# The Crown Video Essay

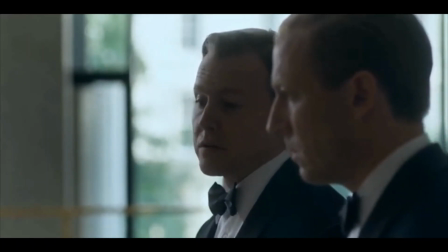[4:03]
At the end of the episode, the Duke of Edinburgh confronts Blunt about the truth and tells him he will lock him away, to which Blunt blackmails him if he does.
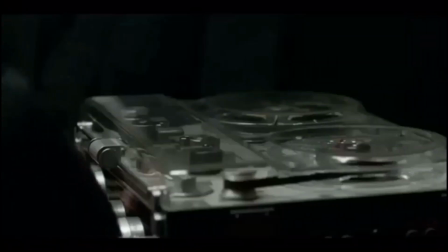[4:11]
The accuracy of this confrontation though is to be determined. Meanwhile, the end card details were accurate, but some facts were left out.
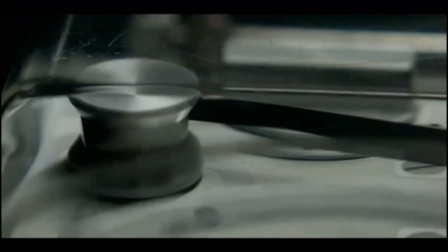[4:19]
The show did not mention the fact that the tapes of Blunt's confession were released in 1979,
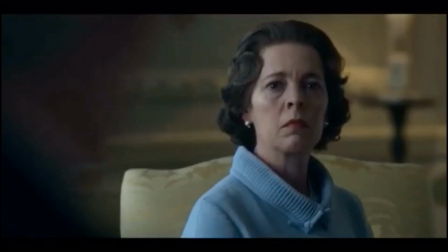[4:25]
seven years after his retirement and the knighthood he received in 1956 was taken away.
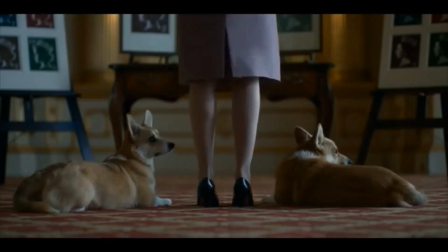[4:34]
Another important portion of the production that kept the accuracy between the series and the history of the royal family was the mise-en-scene.
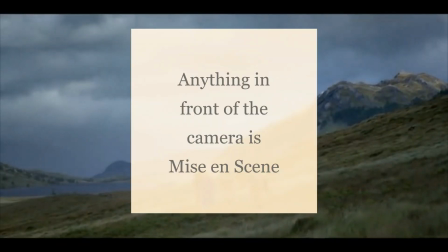[4:42]
A quick recap on the subject, anything in front of the camera is mise-en-scene.
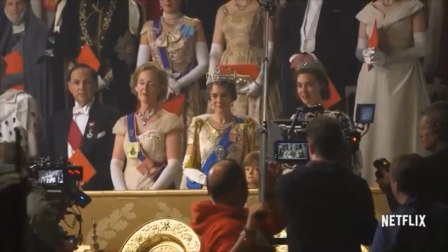[4:47]
This includes the set, the props, the wardrobe, and the actors themselves. There were quite some challenges in this.
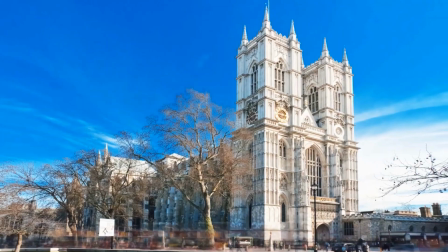[4:54]
For instance, filming is forbidden in places like Buckingham Palace and Wentz Mr. Abbey, so instead, the production team had to get creative.
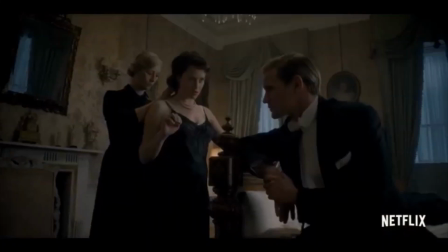[5:02]
Ellie Cathedral served as a replacement set for Wentz Mr. Abbey. For Buckingham Palace, the majority of the sets were filmed in Lancaster House.
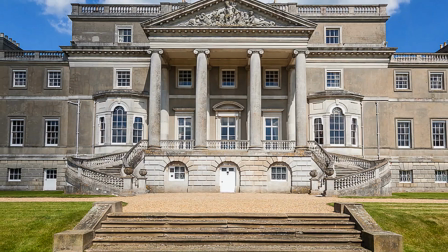[5:10]
The others were shot in Roslyn Park and Wilton House.
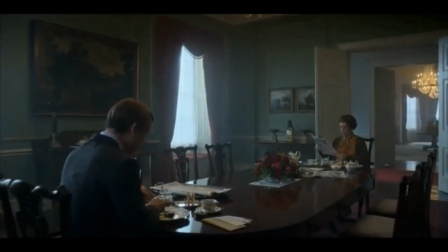[5:13]
Before the production began for season 3, upgrades were made for the sets resembling Buckingham Palace to look more accurate to the real-life residents.
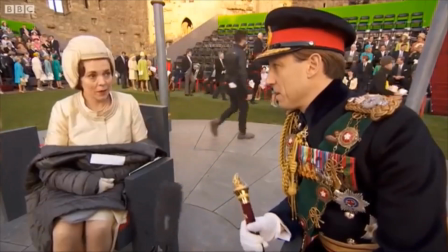[5:22]
Another department of the production team managed to perfect or at least tried according to director Stephen Daldry was the costume design. Michelle Clapton, the costume designer involved in season 1,
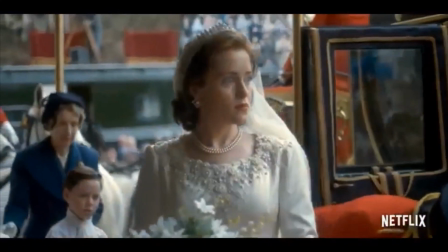[5:32]
expressed that it took multiple people in a period of six weeks to recreate a replica resembling the Queen's wedding dress.
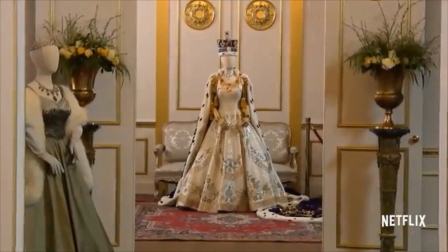[5:39]
Interesting fact,
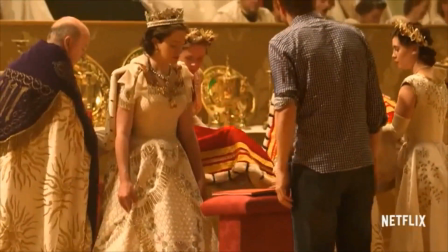[5:40]
the replica of the coronation dress that was used for the show was actually created by the company Swarovski. while the sets and costumes are crucial
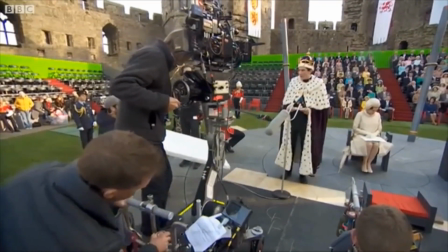[5:49]
to replicate to perfection the last and most important part of the production of
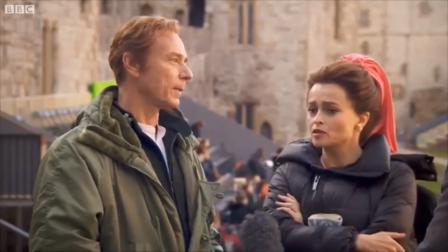[5:53]
the crown was the cast specific actors will replace every one to two
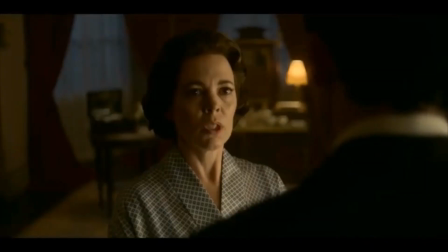[5:58]
seasons for example Claire Foy was replaced with Olivia Colman after season two but some of these replacements were not only done to
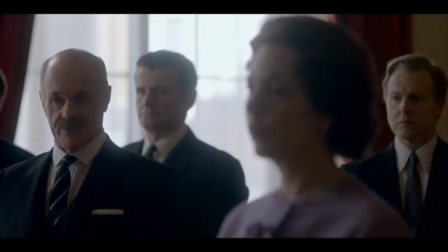[6:06]
match the age of the characters as time went on in the series but to add on the fact that the more mature a character became,
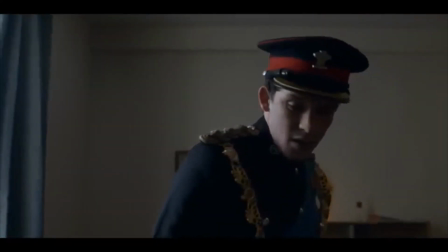[6:15]
the bigger the role they played. To illustrate on this idea, let's have a look at the role of Prince Charles.
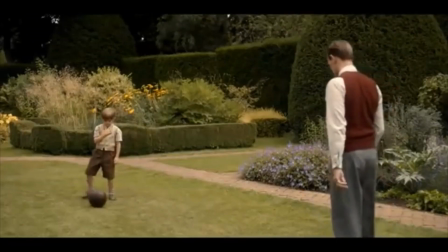[6:21]
In seasons 1 and majority of season 2,
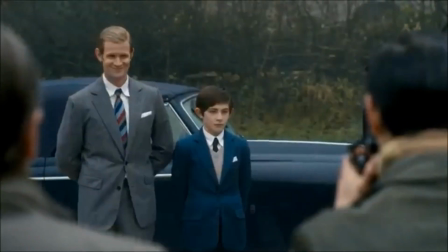[6:24]
he is portrayed by Billy Jenkins and then is replaced by Julian Baring for the last three episodes of season 2 to match the age growth.
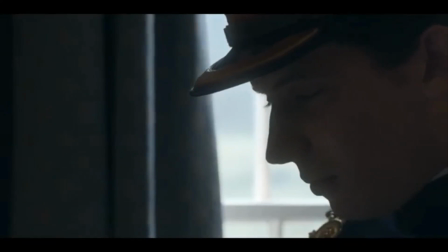[6:32]
The character played a bigger role in the third and fourth season of the series as it
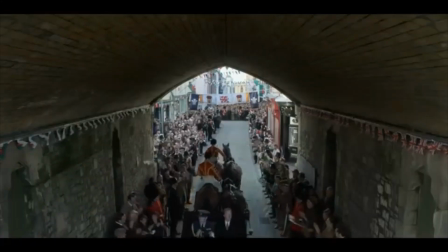[6:38]
took place between 1964 and 1990 around this time prince charles
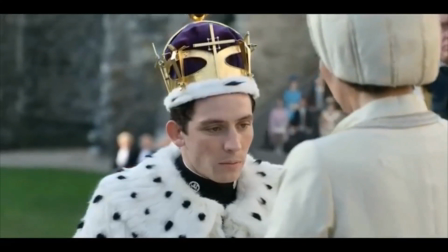[6:44]
had received his title as prince of wales began an on and off relationship with
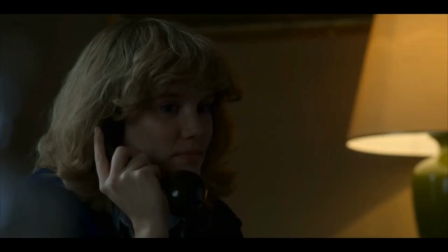[6:49]
camilla shant later for her goals and married diana spencer to again
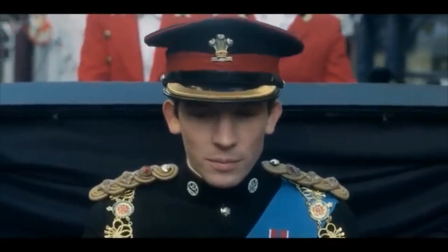[6:55]
match the age of the character bearing was replaced with josh o'connor for seasons three and four